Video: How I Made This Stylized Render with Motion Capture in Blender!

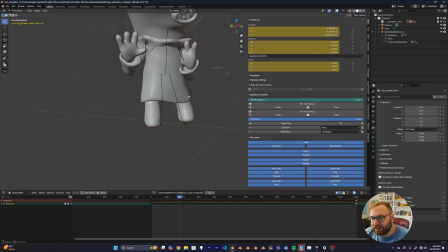and yeah now uh ik is driving this whole puppy which makes it super easy for us to just grab the ik handle reposition this
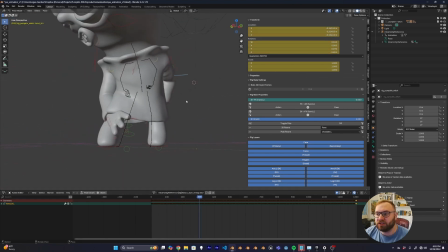reposition this ik whenever i need it maybe we want to make this pose a little cooler whatever you know we can just fix it you know what i mean
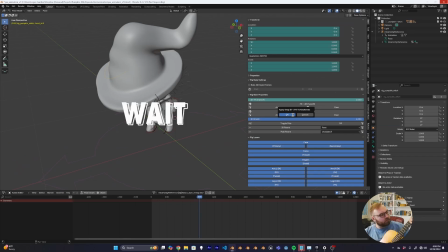now this pose maybe it's a bit stronger so
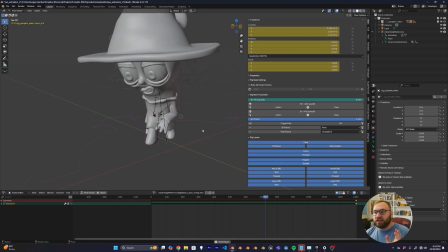finally after all of this uh we have all of our animation data sort of retargeted onto the animation rig now and it still looks a little wonky but that's okay this is basically our cleaned up record and we're going to sample this for our song
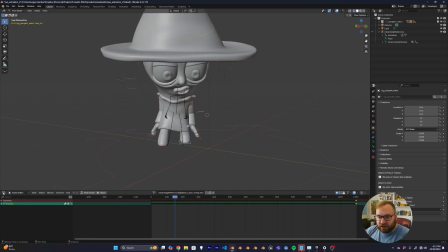so first thing that i'm going to do now that this is kind of baked out non-linear animation editor and i'm just going to push this uh push
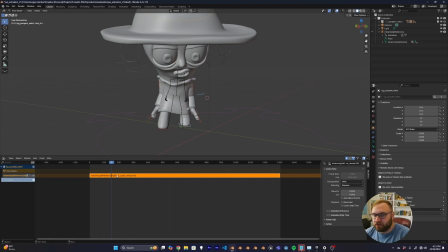down action so now this is essentially like a video clip that i can edit now uh let's just kind of find some cool moments here so split strips i'm at y so why i'll split the strip there so now we just have this one strip here let's get a new
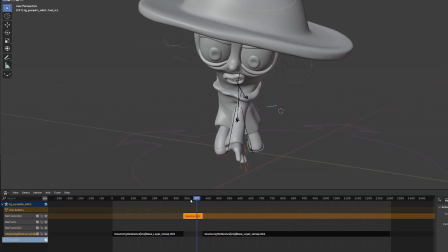track let's just do that like twice so i can move this up here and now i have this track which we have this extrapolation set to hold,
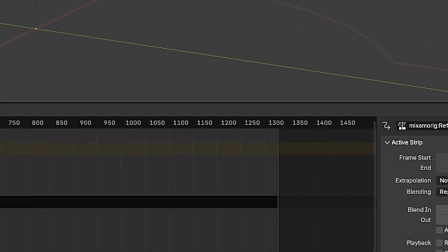if I just put this to nothing, now it will basically go wherever I want.
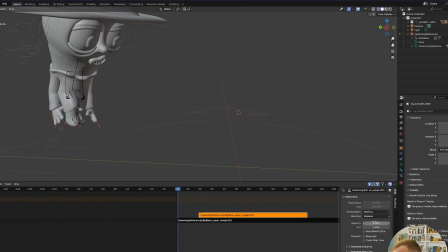I spent the next while just going through and slicing up this clip.
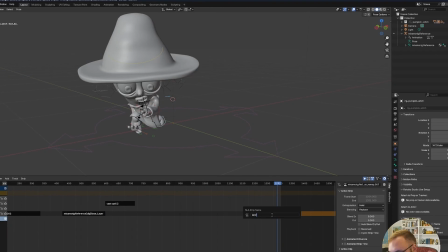I really wanted to make sure my fairy creature feels like a snappy little cartoon character, rather than a human puppeting a character.
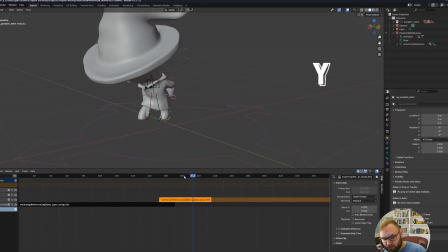I'm using the hotkey Y to make sure I split my strip properly, and also making sure that I have my extrapolation set to nothing,
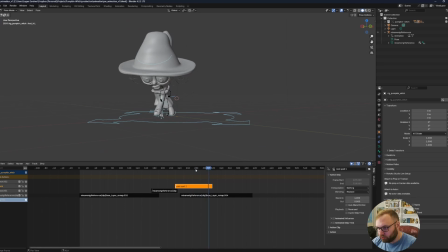so that way I'm not overlapping previous or future layers combining this technique with a little bit of blending allows me to easily recraft my animation to make it tell
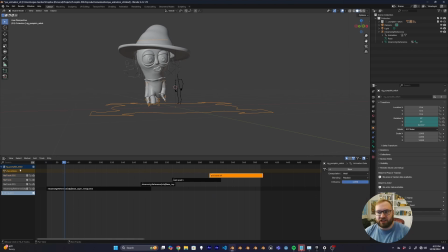the story i want it to okay so let's try something now now let's try blending in uh sort of like a like an animated poses take so
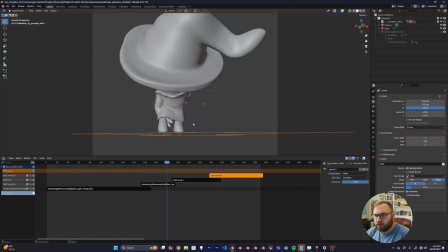instead of replace this is going to be combined so now what i can do is i can kind of like an animator i can go back
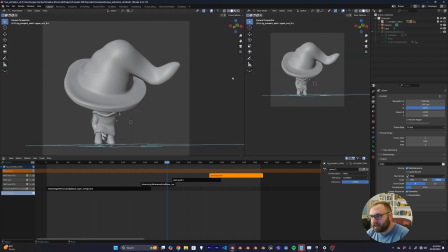and i can i can fix my poses here to what i actually want them to be and make them more appealing to the camera so
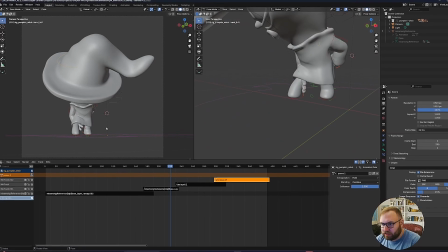this is the first i think strong key for keyframe that i want to get right so i'll just move this out so
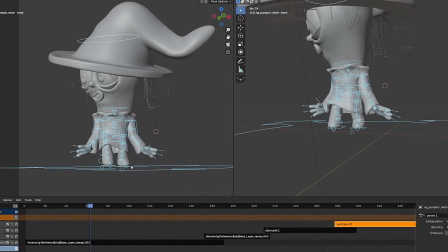i feel like at this point here the character needs to have sort of like a wider stance characters like
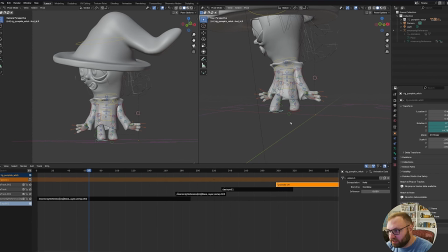a little bit oh what's going on what's going on so let's go i know let's kind of do that here so
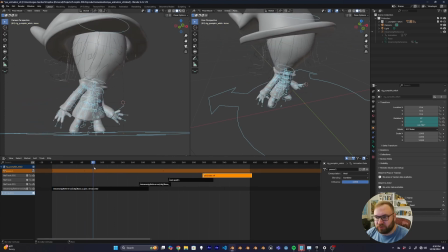i set the pose i'm keep i'm going to keep going through just keep doing a couple of different poses here at this point i found a really cool workflow or
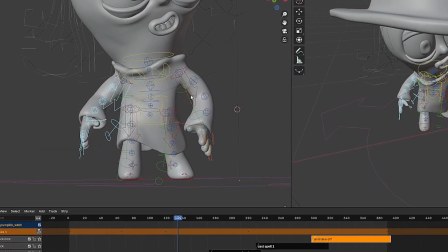kind of groove that I got myself into where I'm just working through this entire motion capture collage you could call it and now
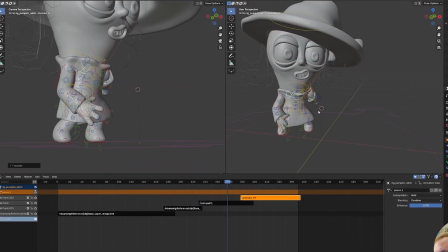that I got the timing right basically giving it a stronger pose a better silhouette the same thing I would do in normal pose to pose animation
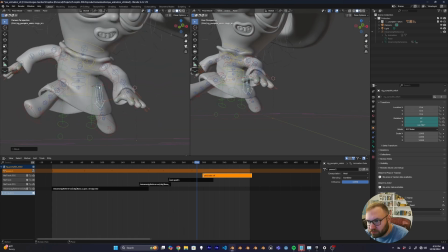except the difference here is that all of the rough animation is already laid out nicely by the motion capture all I have to do is go in
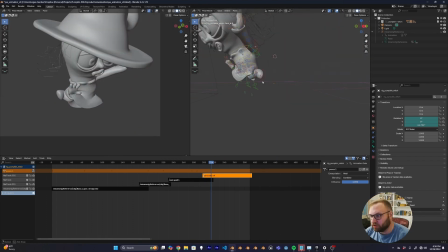and kind of give it a final polish over and make all the poses feel more energetic fun and stylized.
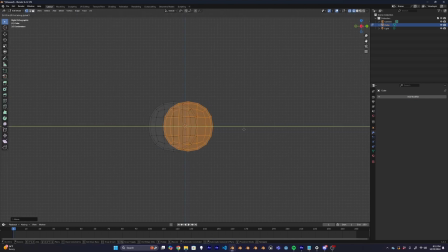So to create the pumpkin car rig, I first started off by just creating a pumpkin with some basic spheres,
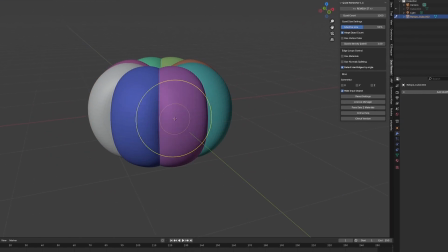rotating them around to get a general pumpkin shape. I knew that the pumpkin had to be able to morph and open up to expose the wheels and headlights, so I just used some simple shape keys and a little bit of sculpting to open up the sides of the pumpkin to allow space for those extra components to live.
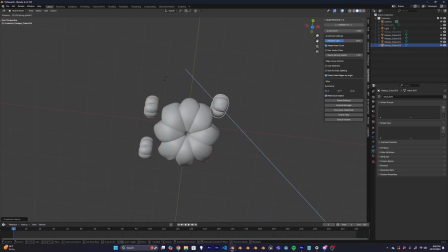I then just duplicated the base shape of the pumpkin around four times, so I had the tires.
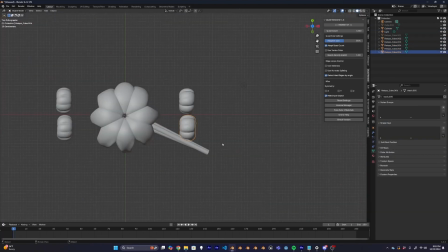I then quickly just used a couple of cylinders to act as vines that connect the main pumpkin to the little tire pumpkins.
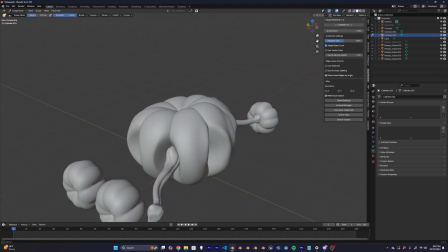And then using the snake hook tool, I was able to make the vines look a little bit distorted and spooky.
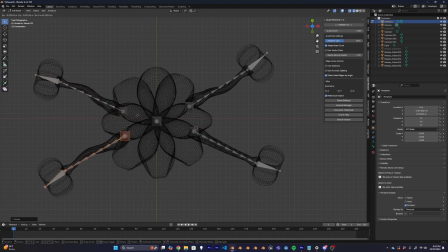As for the actual rig of this car, I didn't do anything special. I just have a default bone setup with a simple IK chain that leads to each pumpkin at the end.
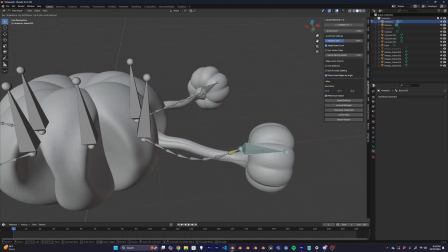I figured this would be fine, seeing as it's just a wonky organic car pumpkin that was gonna move in weird ways anyway, so hopefully this way it wouldn't feel too stiff.